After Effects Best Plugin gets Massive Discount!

What's up everybody, it's your boy Nate. Every year we talk about the dopest plugins for After Effects because let's face it, using After Effects and plugins is pretty much a requirement nowadays when doing anything with motion design or VFX. And out of all the plugins that we've ever talked about, one that we tend to recommend to beginners and pros alike is Ajuice's I Want It All bundle because
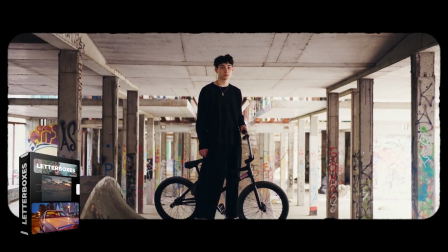(0:20)
it has the best bang for buck with all sorts of assets and templates and plugins and yeah,
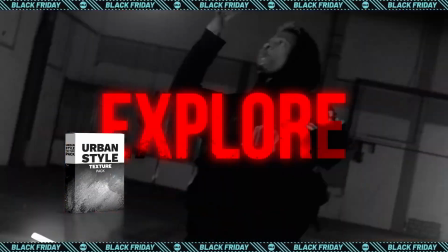(0:24)
this is a really nice complete package. Well, this year they partnered with Trying Digital AKA Film Riot.
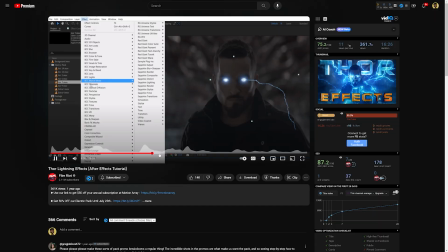(0:30)
Yeah, you guys have probably heard of them from their super awesome tutorials.
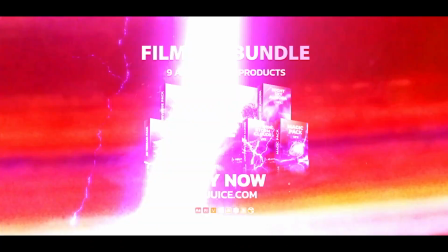(0:33)
And I've been super excited to show you some of the awesome stuff that comes in their exclusive pack, specifically today because their Black Friday sale is going on. And depending on whenever you're watching this, I highly recommend you check it out because it's going to be a massive discount, probably even better bang for buck. Anyways, I'm super excited. I know you are too. All right, let's go.
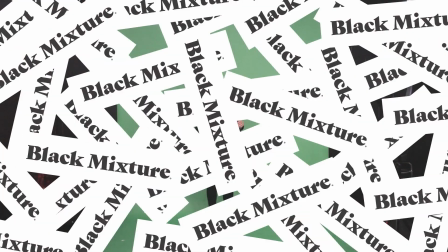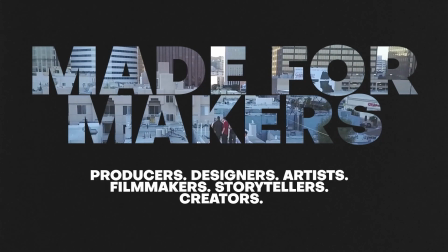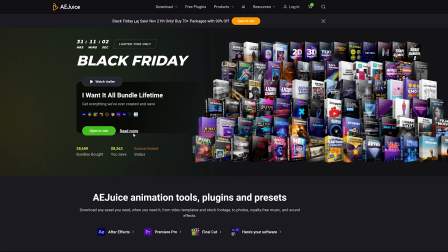(1:03)
If you've never heard of Ajuices I Want It All Bundled before, It's a combination of plugins, templates,
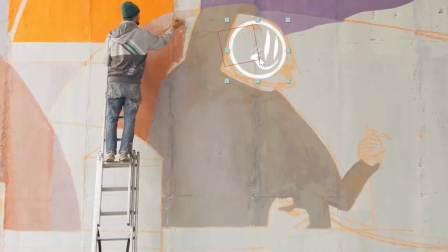(1:08)
and assets that cover a wide gamut of projects that you will probably find yourself doing in After Effects.
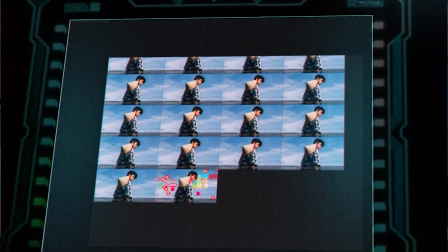(1:15)
The reason I find it so dope is because it has this built-in manager that also works with a drag-and-drop feature. Honestly, when it first came out and I tried out Ajuices, I wanted a bundle. I immediately knew it was going to be a game changer for motion designers because it made some of the projects I was working on for hours take only a couple minutes,
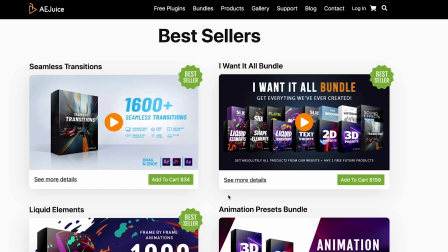(1:32)
which is just freaking mind-blowing. and every single year they have just been adding on more plugins more templates and just improving
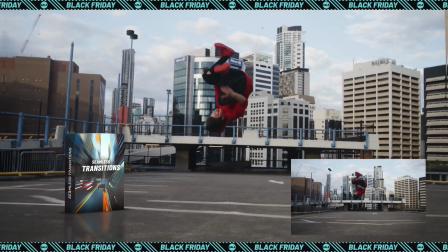(1:38)
on the entire package which I find to be one of the best reasons to check this out now don't get me wrong free plugins are always dope I love fx console it's free and functional but when you start getting into using after effects in a more professional sense or if you even want
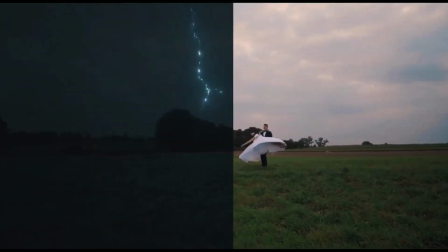(1:53)
to start doing at least some more ambitious projects on your own then I highly recommend looking into a more complete package and I think a
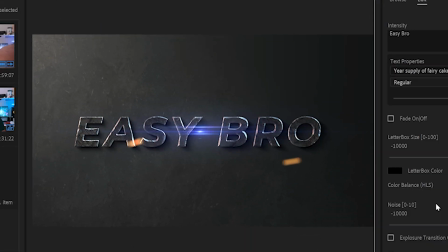(2:00)
juices bundles tend to be a really great investment anyways let's hop into some of my favorite features so you can see whether or not this is something that's going to help you in your projects or maybe this is something that you can completely write off.
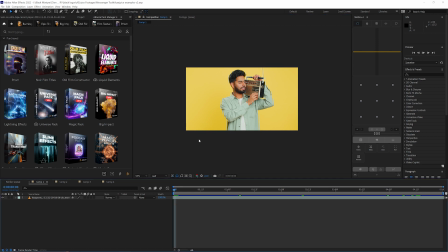(2:12)
Okay here we are in After Effects and I have this clip of this guy who finds way too much enjoyment in turning these knobs on
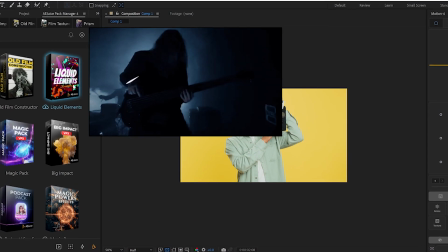(2:19)
his radio and I think this clip is going to be a perfect example to showcase one of my favorite packs that's in the AE Juice I Want It
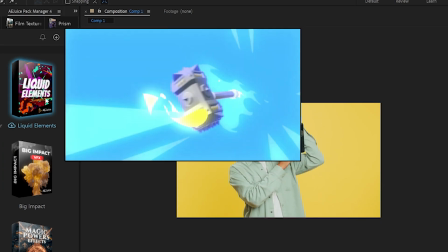(2:27)
All Bundle which is Liquid Elements.
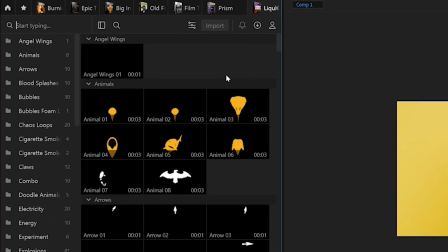(2:29)
So in order to use the pack all I have to do is click on it and instantly I get this brand new window with all of these previews.
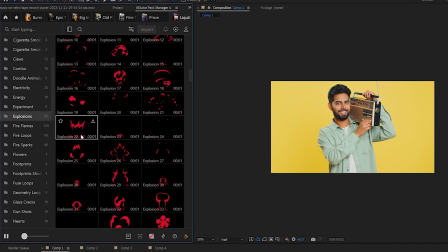(2:36)
It's really useful that these previews are live so that I can see the way that they're animated and quickly browsing through it I can pick whichever one I want and apply it to the scene just by dragging and dropping like so.
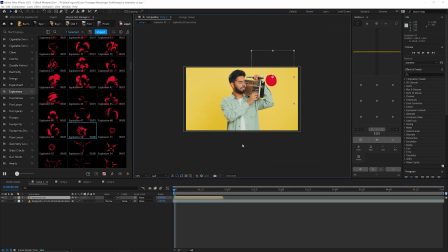(2:47)
Once an asset is imported I can easily just click and drag it around and position it wherever I want. If I want to accentuate this knob turn and his head tilting back I can put the animation over the action here in the timeline and where it is and instantly we have something that looks a little bit more dynamic.
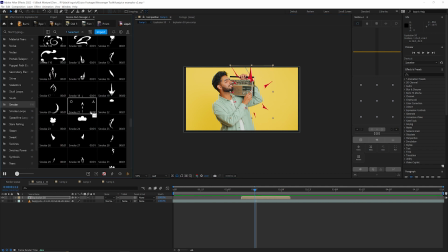(3:04)
Now as we keep layering this up we can start to add a little bit more and I think it really helps for something like a music video or something like a dance video.
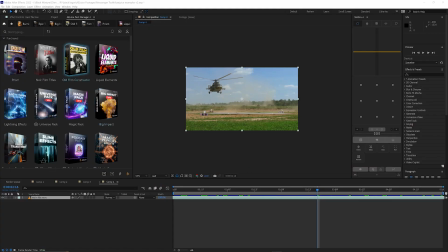(3:13)
Next up I want to show you this really cool pack called Old Film Constructor.
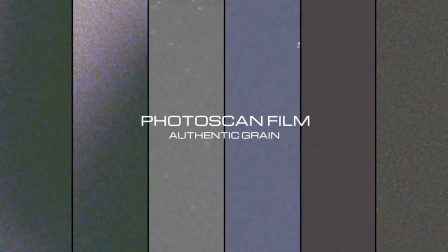(3:18)
What it lets you do is take your footage that could have been shot on a DSLR or your phone and instantly make it look as though it was taken on an old school film camera.
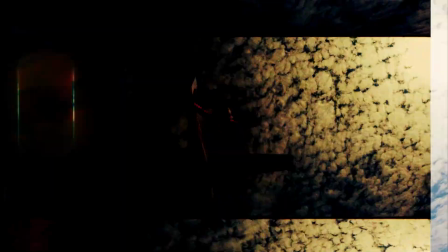(3:26)
Now this differs from some of the other effects that are built into after effects so as i go into this you can see every single layer is
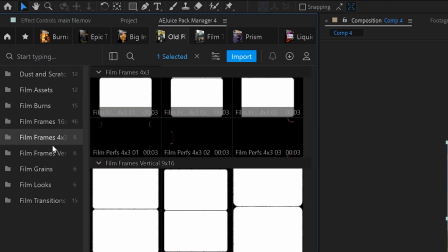(3:33)
broken down by the dust and scratches the film assets the burns the frames the grains the looks transitions and so you can really layer this up
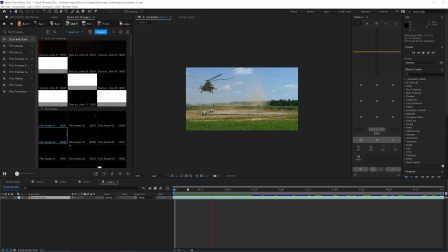(3:41)
so it doesn't look like it was taken today and instead looks as though it's coming out of some old 1960s war movie i'm going to go ahead
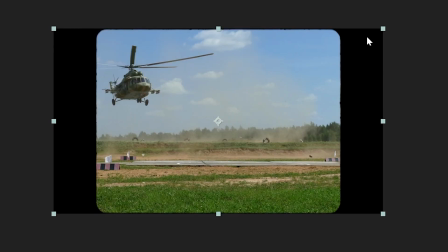(3:48)
and drop in a four by three frame and we can see that adds that nice letterboxing to the footage next thing i want to do is
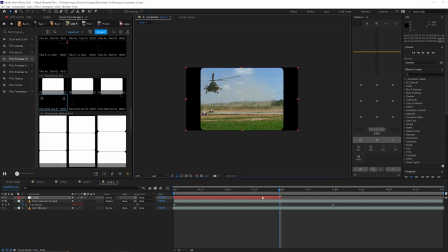(3:55)
grab in one of these perforations here and drop it on top.